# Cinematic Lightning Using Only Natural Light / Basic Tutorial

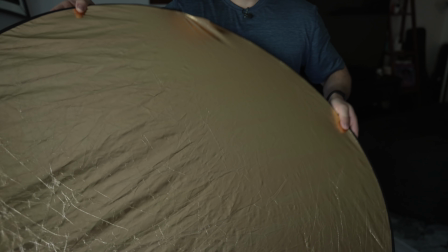[4:23]
You have a silver side, you have the golden side, which will create that warmer reflection, and we also have negative fill,
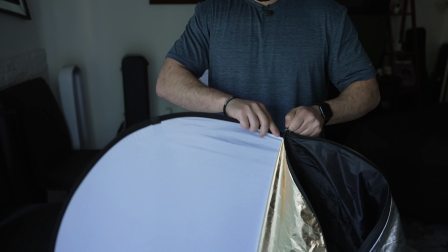[4:30]
which will help remove light, and we have a diffusion piece, which will help diffuse light. And this is definitely one of the most useful tools that you can get, especially when you're trying to use natural light to your advantage when you're shooting a short film or an interview. Now, I'm not gonna really talk about using a reflector in this video. I just want to mention that this is a great and useful tool, but if you do want a full tutorial on how to position reflectors in natural lighting conditions, let me know in the comment section below and we can definitely talk about that. Now, positioning your camera is also very important. You can always control light simply by moving your camera around.
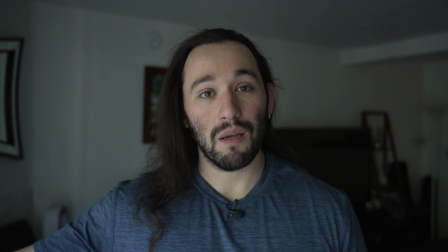[5:06]
Now, my window can't really change positions. It's still to the right of me, but if you notice, I have a division on my face, light to dark.
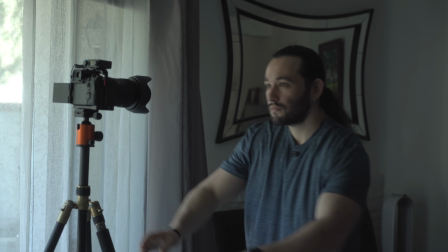[5:15]
And all I did was basically put my camera at a diagonal angle and we create that nice depth when it comes down to the lighting.
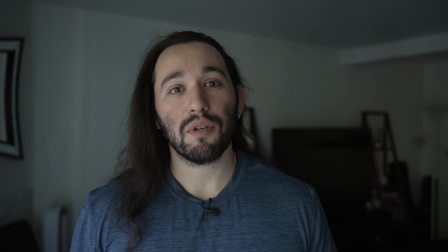[5:23]
So this is a great way to help set up your shots and to create that beautiful dramatic lighting.
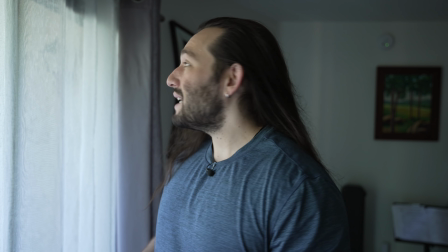[5:29]
Another great way on controlling light, again, is to use your drapes to your advantage.
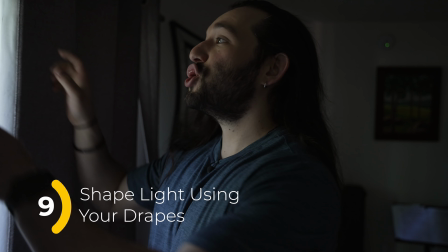[5:34]
So you can actually shape light just by closing your drapes.
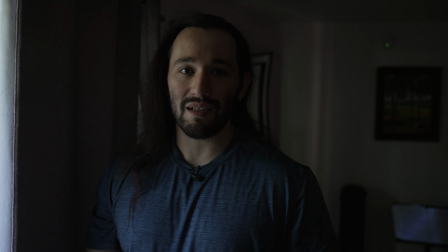[5:42]
So when I reposition the camera, you will be able to see a difference. So right now my drapes are partially closed.
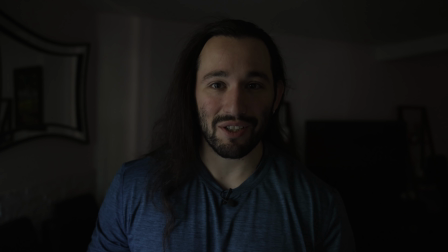[5:48]
You can see how the lighting has completely changed. And as a reference, let me open it back up again.
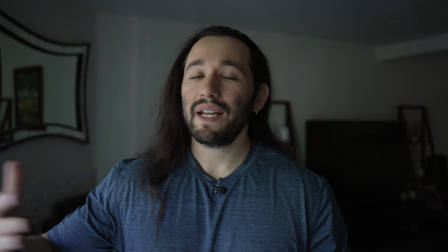[5:56]
You see that? We let more light spills in, but it's a lot less dramatic.
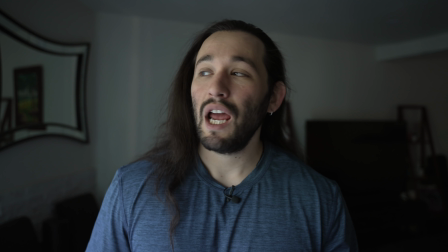[6:03]
So using drapes will help control and shape your light while getting that natural look that everybody's craving. It seriously looks like I'm using stage lighting. This is purely natural light. Now don't forget that it also depends on the time of day that you're shooting. Remember, if you're shooting later on in the day, the sun quickly changes. So don't forget that you must time out your shoot accordingly. I would say between 10 to 2 p.m., you're gonna get pretty even lighting, but after that time, the sun starts to move quickly and you're gonna start losing light.
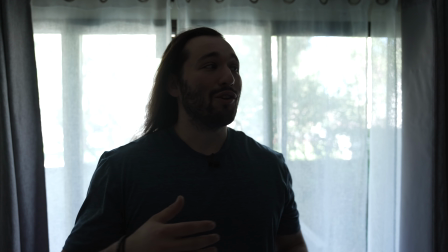[6:39]
So right now, what you're looking at is something that you don't wanna use in your videos.
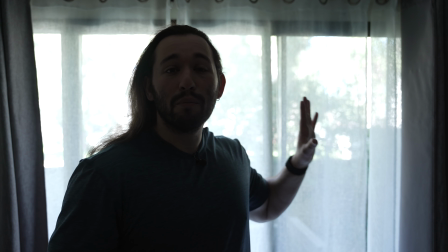[6:44]
You can see how the back is completely blown out and I'm not lit up.
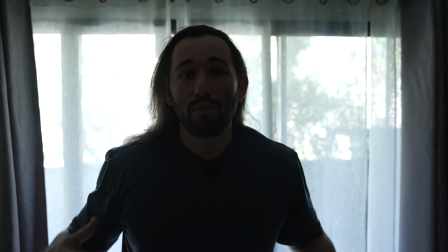[6:49]
Now, without artificial lighting, you cannot properly expose me and the background at the same time,
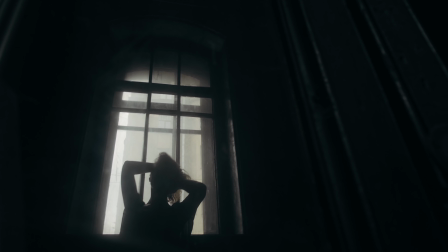[6:57]
unless of course you're looking to create a silhouette where your subject is dark and your background is bright.
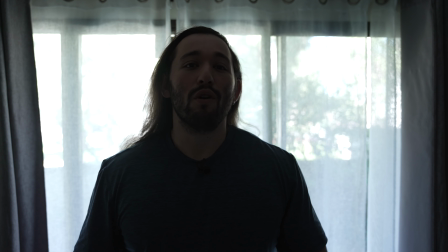[7:03]
But this right now is a bad form and a bad example of natural lighting.
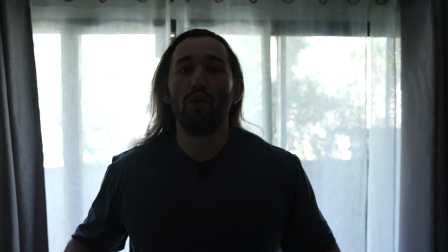[7:09]
So always use light to your advantage by shooting with the light and not against it. Now, let's say you want to shoot outside. Of course, I'm gonna talk about golden hour. During golden hour, we're talking about sunset.
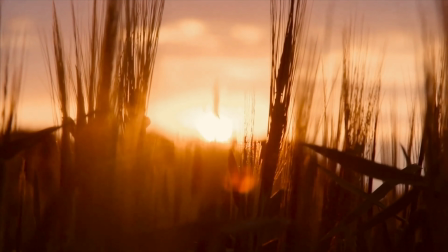[7:21]
You can actually get similar results during sunrise,
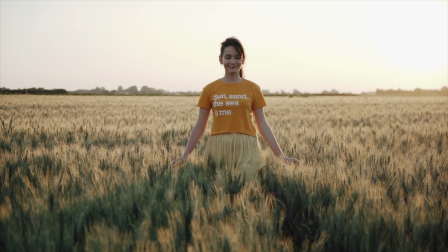[7:25]
but there's something special about the sunset between 5 and 6 p.m. where the sun creates that golden dreamy feeling. The only thing that I can recommend that you do here is definitely shoot with an ND filter, but also do it at the perfect time. You always want to show up to your location at least 30 minutes before golden hour. That way you have enough time to plan your shots and to create that beautiful look and vibe that everyone wants.
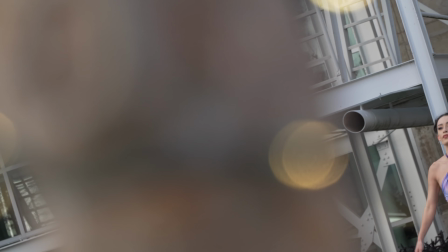[7:49]
I've spent my share of location scouting. And when you're dealing with natural light, location scouting is extremely important.
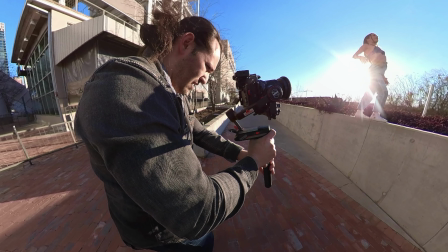[7:57]
You have to know where the sun rises, where the sun sets, and how you want your camera to shoot.
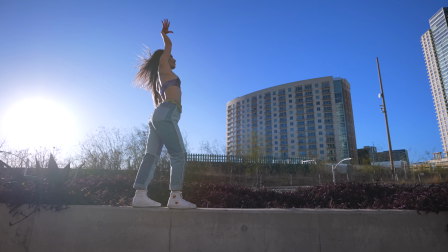[8:03]
For example, when I was in Texas with my friend, we had no lighting equipment with us on location.
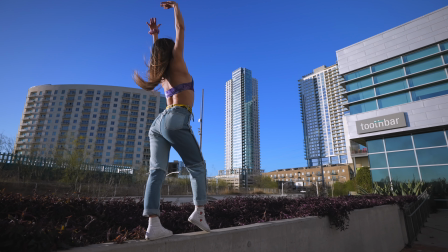[8:10]
So what I wanted to do was shoot against the sun in order to create beautiful flares on my camera.
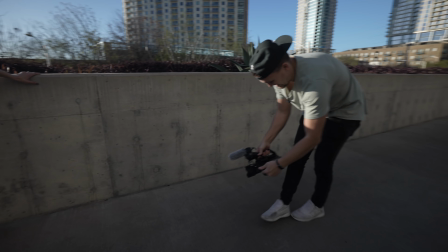[8:17]
No need for artificial lighting when you're out and about.